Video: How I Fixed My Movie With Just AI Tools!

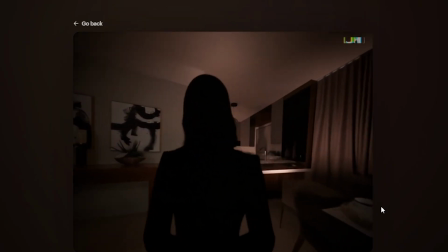I promise you that what I'm about to show you here will change how you think about producing your short films or even any kind of video.
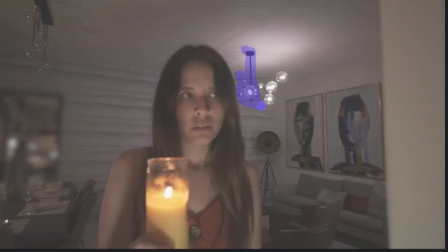Here, you'll learn how, by using these 3 artificial intelligences,
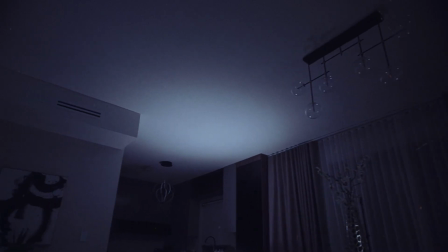you can completely transform a short film or video just like I did with mine.
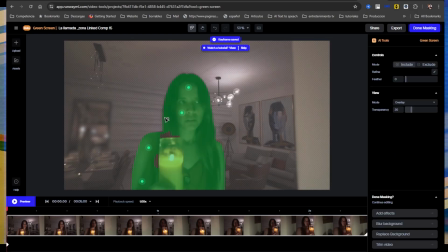From generating nightmare images to fixing production errors, these AIs made possible what once seemed impossible, and you can do it too.
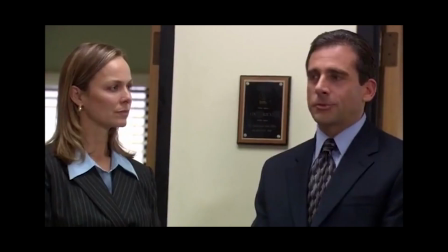And let me explain why this is huge.
That's what she said.
This is Rebel Filmmakers.
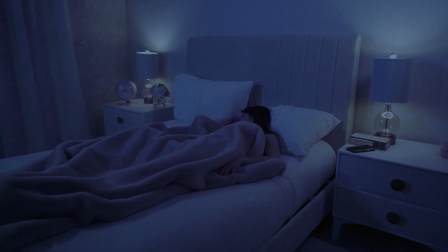Hey, Rebel Filmmakers, Reynaldo Cantu here. Welcome to the channel. One of the key scenes from my latest horror short film, The Call from the Dead,
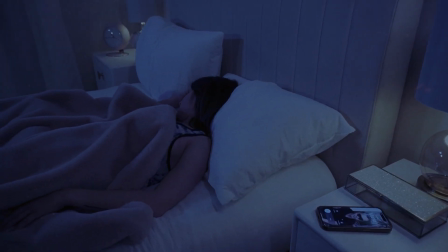that you probably should watch first, I'm gonna leave the link in the description of this video.
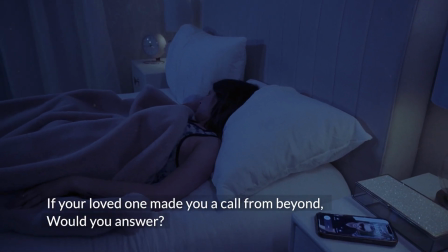Si tu ser amado te hablara del más allá, ¿contestarías?
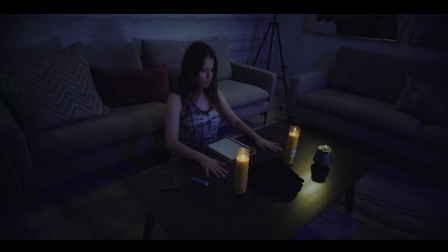One of the key scenes was the appearance of a ghost.
Murkapana kandos.
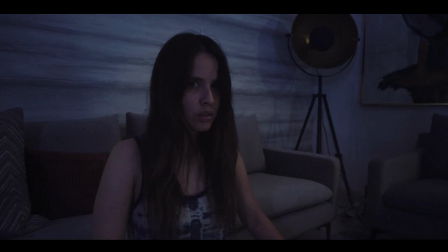De matos kando.
I had a clear idea of how it should move.
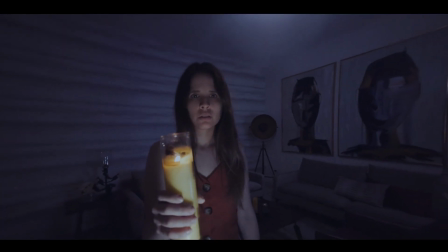I wanted something like a possessed zombie, but when we filmed it, I didn't quite get the effect I wanted. In the shots I recorded, The actor did it well, but I wanted something different.
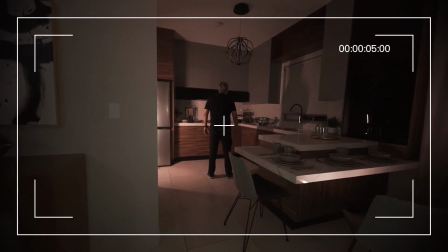I wanted something like robotic. I want this movement to be something like not human.
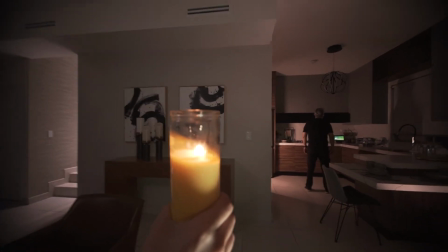So I looked for a solution and wondered if artificial intelligence could help.
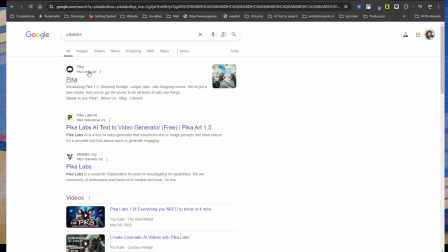That's when I decided to experiment with Pikalabs, a platform for creating videos with AI.
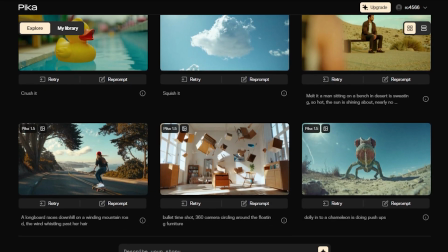I had already created some videos there, so I decided to experiment a bit more.
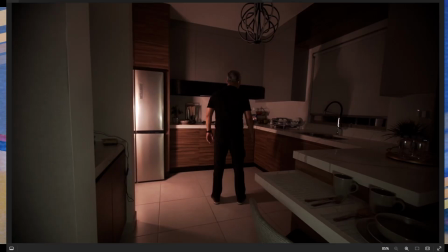I used reference images of what I had recorded with the actor for this scene, doing the same possessed pose.
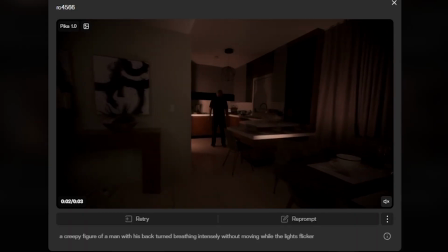After many generations and adjustments, I finally got 3 or 4 video sequences that I liked and that worked for what I wanted. And that's the thing with all these AI tools, that you don't have much control with it.
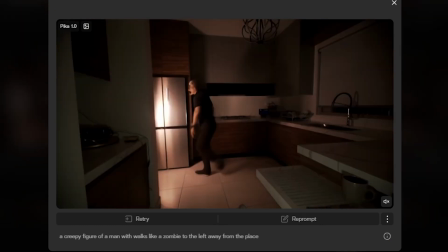So you have to generate many images to get something remotely close to what you can use. After experimenting a lot, I realized something extremely interesting. These sequences were essential for giving the ghost that disturbing movement I needed.
Mario.
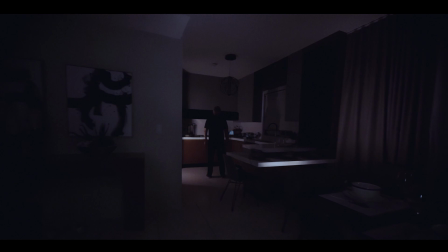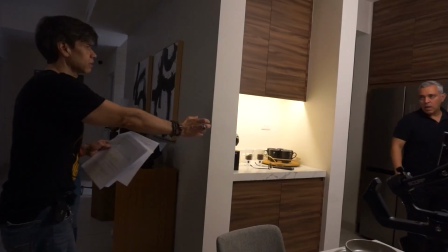Then I faced another problem. There was a nightmare scene I shot, but I felt it was missing more elements to make it scarier. I hadn't filmed any special effects for this sequence, so I decided to try Luma, which is another site to create videos with AI.
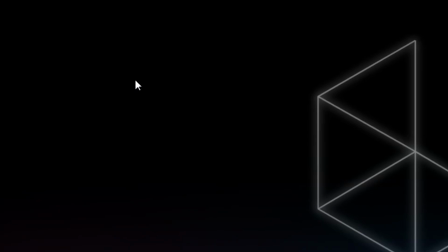And this one, I think it's one of the best creating videos from reference images.
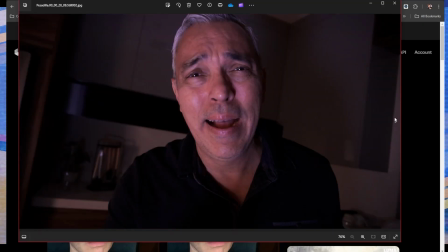I took a couple of images of the actor as references from a scene I'd already shot for this sequence.
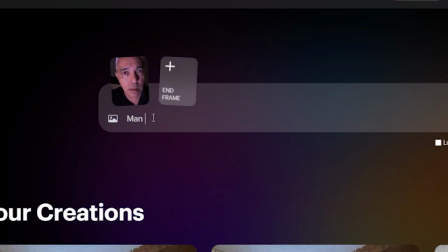Then I wrote a prompt to give it a disturbing vibe.
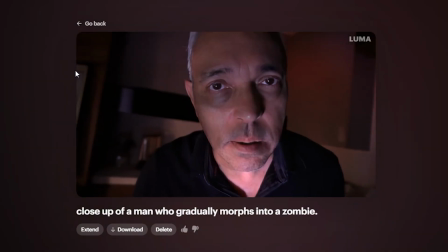I experimented with various directions to get the kind of visual horror I needed for the scene.
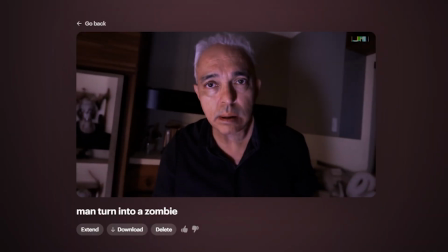And let me explain why this is very important. It's crucial to give precise instructions to the AI because that's how it creates the videos.
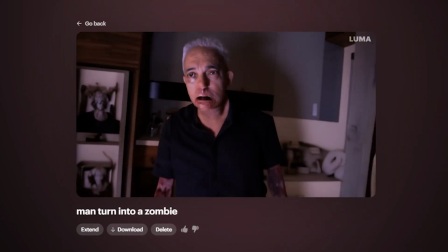After several attempts, I finally got 2 images that I liked.
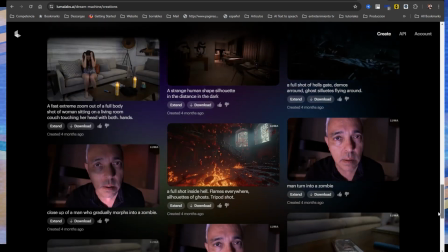These AI-generated images were the final touch to turn the nightmare into something truly terrifying.
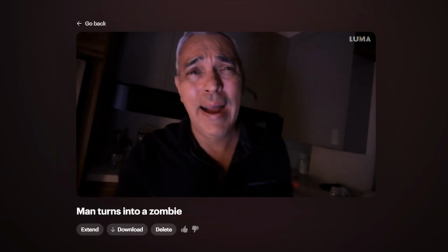Since the images come out a bit robotic and not entirely smooth, they look creepy, which is exactly what I needed for this scene.
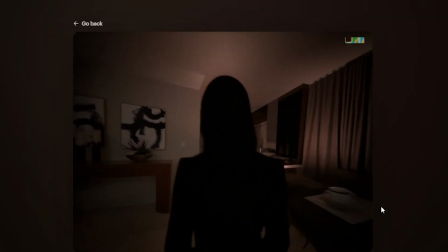I did several experiments with Luma, and like with the other sites to generate videos,
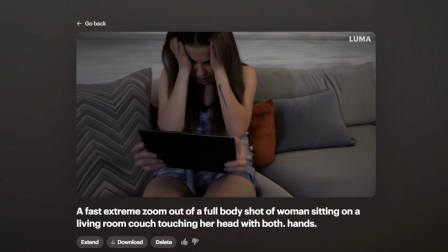you have almost no control to what will come out.
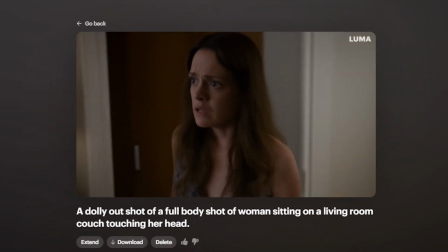So there were many videos that it generated that didn't work for me because they didn't come out as I wanted.
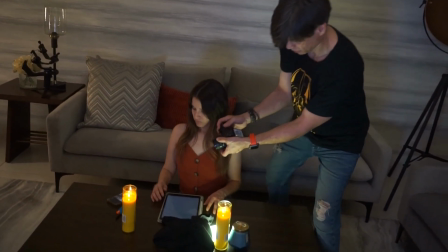I still had many problems with my short film due to mistakes I made, but the next AI changed everything for me.
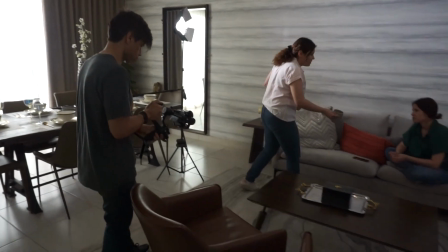As usual in filmmaking, there are lots of errors, and in my case, there were several objects in the frame that shouldn't have been there.
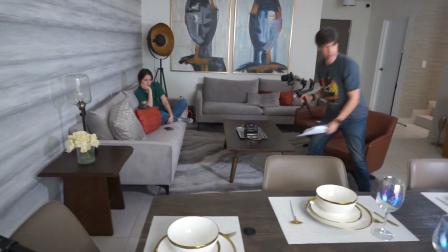These objects were visible, and just like how I overlooked them, I had also overlooked the tool that could solve this problem.